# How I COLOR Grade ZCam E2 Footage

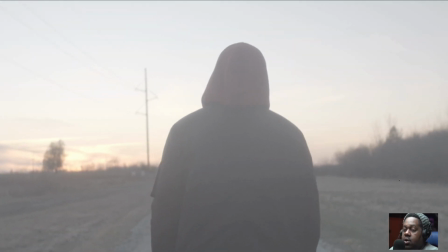[4:21]
There is like nothing. There is no sort of post-processing on it yet.
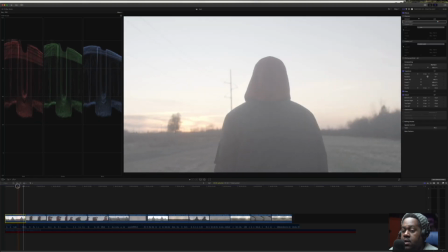[4:26]
Okay. So let's jump right into the first thing that I did. The first thing I did was I sharpened the footage. The reason why I sharpened the footage was because I felt like it was slightly soft. It was a little bit too soft for my liking. And a part of that is because I'm using an adapter.
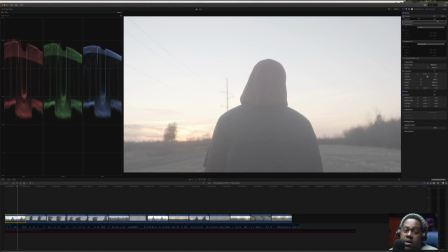[4:43]
So I'm using like a speed booster in front of the sensor that will adapt my Canon lenses to the camera. But with that, what I find is the image is slightly too soft coming out of the camera.
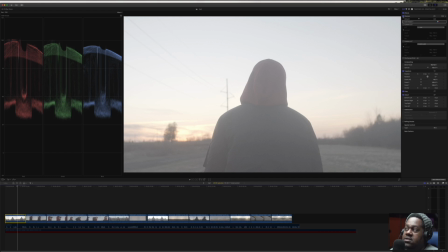[4:58]
So what I did was I added some sharpness back into the footage, and just to kind of make things look a little bit more crisp. Then what I did was I hit added the color board option.
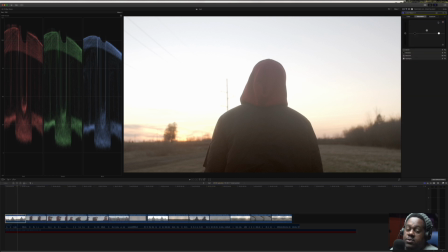[5:15]
Now, color board, I spoke about this in previous videos. The color board in Final Cut Pro is kind of the place where you start your color correction process. And the reason why I say you start there is because it's not really very flexible.
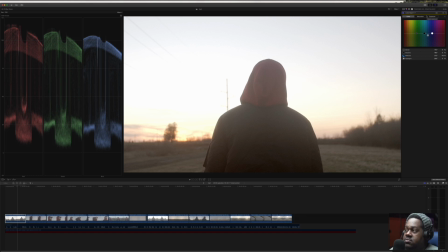[5:32]
It's very very basic in terms of what you can do. So I took my mid range puck and I drug it down into the blues, or reducing the blues, so that it would bring up the reds and the yellows.
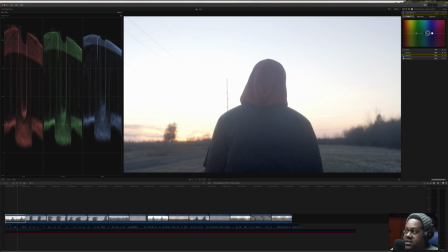[5:49]
Now, if I bring that back up, you can see if I put it back to kind of where it was before I drug it down, it actually had sort of the dark areas and the mid-tone areas a little bit too blue, and I want to kind of warm that up to give that sort of sunset. Again, it's sunset.
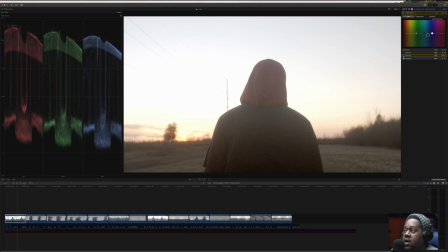[6:07]
I want to give those warmer, earthier tones. Now, under saturation, I always kind of pop up my saturation in the middle, and then if I need more saturation, whether in my shadows or my highlights, I'll do such. So, you know, I'll drag that up, and then you could see that it's a little bit more highlighted.
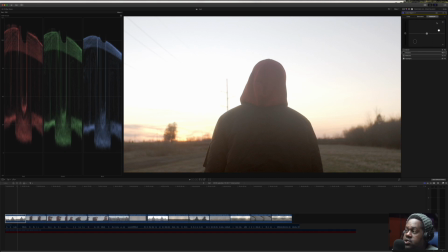[6:25]
I'll leave that as such. And then exposure, I brought my highlights up a bit, but I didn't want to blow out all of the nice sunset options there.
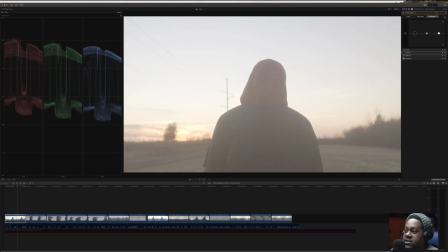[6:36]
And then I brought down my blacks, right? If I reset this is exactly how it looks without anything at all, right?
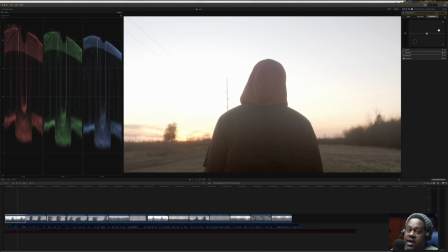[6:44]
So once I did that exposure, those exposure adjustments, then it gave me a little bit more of a punch, or a little bit more contrast. Let me go to the custom LUT.
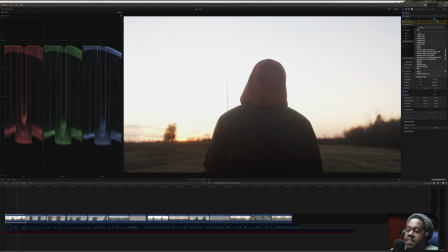[7:03]
So this is a custom LUT that I created called Tristan. It's going to be a part of my new custom LUT series. But basically with this one, it actually it does a few different things. It brings down the highlights slightly, brings up the blacks, and softens it,
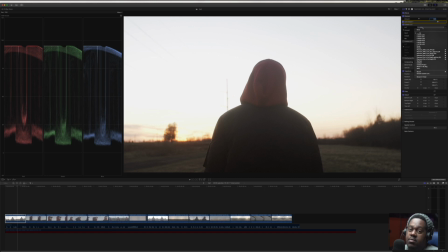[7:20]
and creates more of a gradation from the brightest part of the image to the darkest part of the image. So that's actually a LUT that I'm not giving away. That is something that's going to be available for purchase if you're interested in that.
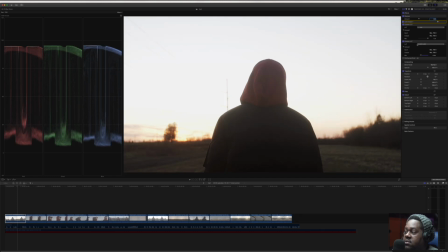[7:37]
It's coming down the pipeline. Then I have another custom LUT, which is just one of my finishing LUTs. It kind of gives a little bit more body and a little bit more vibrance to any particular image. And then all I did was I added some film converts.
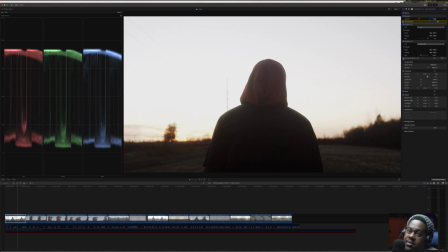[7:54]
So when I added film convert, is a plugin that allows you to emulate or simulate different film stocks, you know, famous film stocks from back in the 50s, 60s, 70s, 80s type of thing.
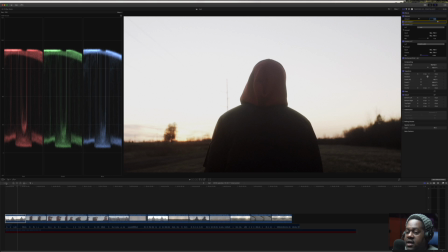[8:07]
So when I added that in, then it gave me this sort of finished look here.
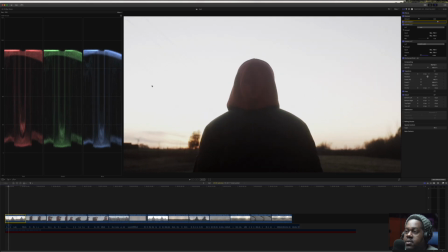[8:15]
And the big thing is, a lot of people may be like, well, I can't really see, you know, the detail of the sky, or, you know, the plants or whatever else. First of all, it's spring, so most plants are just budding. There's no leaves.